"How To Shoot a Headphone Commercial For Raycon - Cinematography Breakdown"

More things like, you know, propping where stuff are supposed to go. We're using the things inside the house.
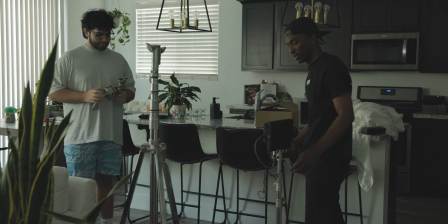253s
For example, this was Mikai's sister's house, and she has a lot of plants everywhere, and we really wanted to make sure we included those plants everywhere we could, because greenery is beautiful.
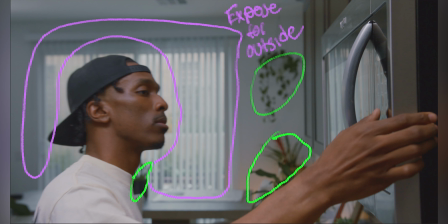262s
I love greenery. As you can see right here, we have a whole lot of greenery. We wanted to make sure we get that in there. You can see some greenery on the table. We kind of made sure to clean off the table, make it look kind of clean, but not too clean, because we want to also make it realistic, but also presentable. And I also believe there was a light shining from right here, from that way, coming all over him and kind of getting like a rim light for him to kind of separate him.
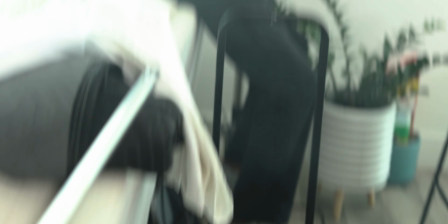288s
That was the NAND light. And we had the dish on there once again to kind of focus that light, but no diffusion on that. You know, we don't need diffusion for stuff like rim lights or anything too much, because the rim light is just like a small little light to separate us, right? We don't need to worry about softening up the shadows or the edges or anything.
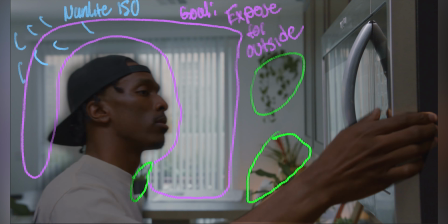309s
Now that we had all that, we need to focus on lighting him. How are we gonna light him? We have everything else set up. We have the composition set up. It was very kind of frustrating, right? Because we wanted to add so many different things, but the camera was like right up against the cabinets.
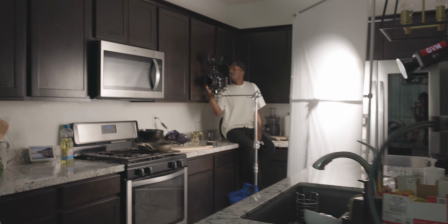323s
If we can't put the light there, if we can't put the light kind of right in front of him with the fusion and stuff, what the next thing we do is we decide to bounce it.
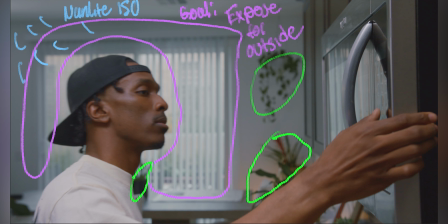331s
I'm not sure how I can really explain it, but we had a GVM Pro 500.
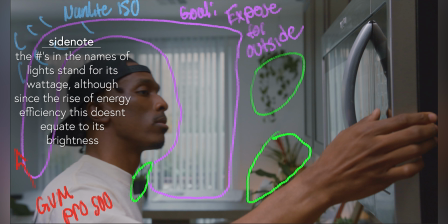336s
We had that in like the corner. It was bicolor too. I just put a B for bicolor. So we had that GVM Pro 500. We had that bouncing off of the corner where the wall meets the ceiling.
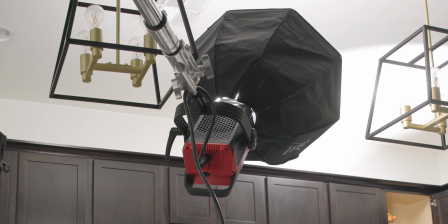349s
And so for those of you who don't know, if you can't have diffusion, try bouncing it off.
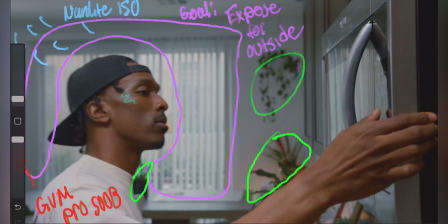353s
I mean, I guess like right here on his face, we see like a little hot spot making it a tad bit sourcey.
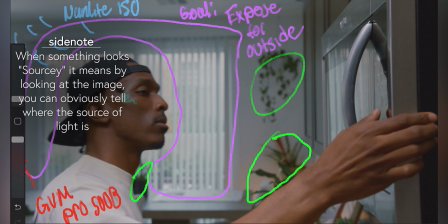359s
But at the end of the day, we need to get the shot. We want to make sure that we can see our subject. That was the best that we can really do. It was the best looking. Also, I want to point out that inside the fridge, we had that same light wand. So by the time he opens the microwave, me or Mikai was somewhere in the back, like right back here or something. So right when he opened it, light comes on. So it was just a nice little feature. I think we ended up taking it out because you can actually see the light wand on the reflection of the microwave. If you guys can learn anything from that, emphasize it a little bit more. Emphasize the fact that he's opening up a microwave. A light usually comes on when you open up a microwave. Try to figure out ways that you can emphasize some things or add a little touch to something. Of course, not too much, because too much of little things could be cluttering.
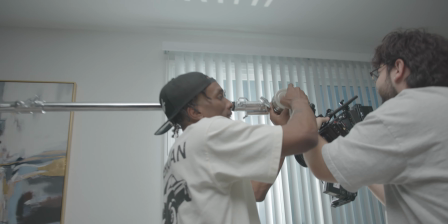404s
Brother.
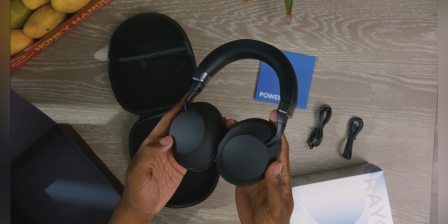409s
Okay, so this one was a top-down shot and we wanted to get a close-up kind of, just really kind of highlight the details and the form factor, the build of the Raycon Everyday Headphone Pros, I believe it's called. Once again, very long name. So this was a part where he was opening up the package, checking it out, looking around.
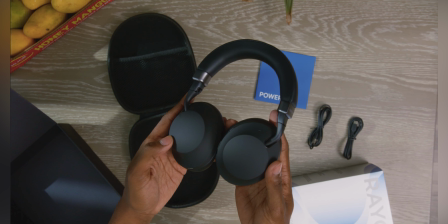426s
Mills had a Godox M300 bicolor, whatever. So as you can see, like right here, right? We get some shades and everything like right there. Another example of creating texture. Really good opportunity there. We took advantage of that. There's two ways of adding texture. You can either, one, like we do with the leaves, put some leaves in front of a light, easily project some texture. With this one, we actually got the Godox light and put it outside.
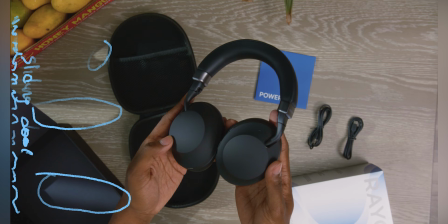453s
So if you remember in the last frame that we were looking on, that sliding door right there, that's actually right here, right? So we put the Godox light outside of that sliding door. That's another way how we created texture in this shot. The second way to do that is pretty much the same thing, but in a different way, kind of. If you guys know, there's things called projector mounts that you can put actually on the camera, and it comes with a book that you can just flip through different patterns. You put that pattern inside of the projector mount and bam, you get a pattern texture.
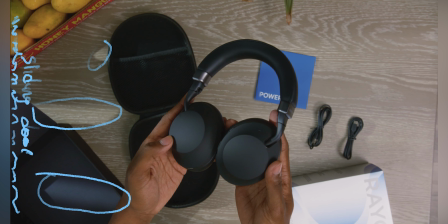485s
And now with top-down shots, one of the most important factors that you'll probably see everywhere is we want to make sure we have props in the corners wherever we can. That's one thing you definitely want to take note of.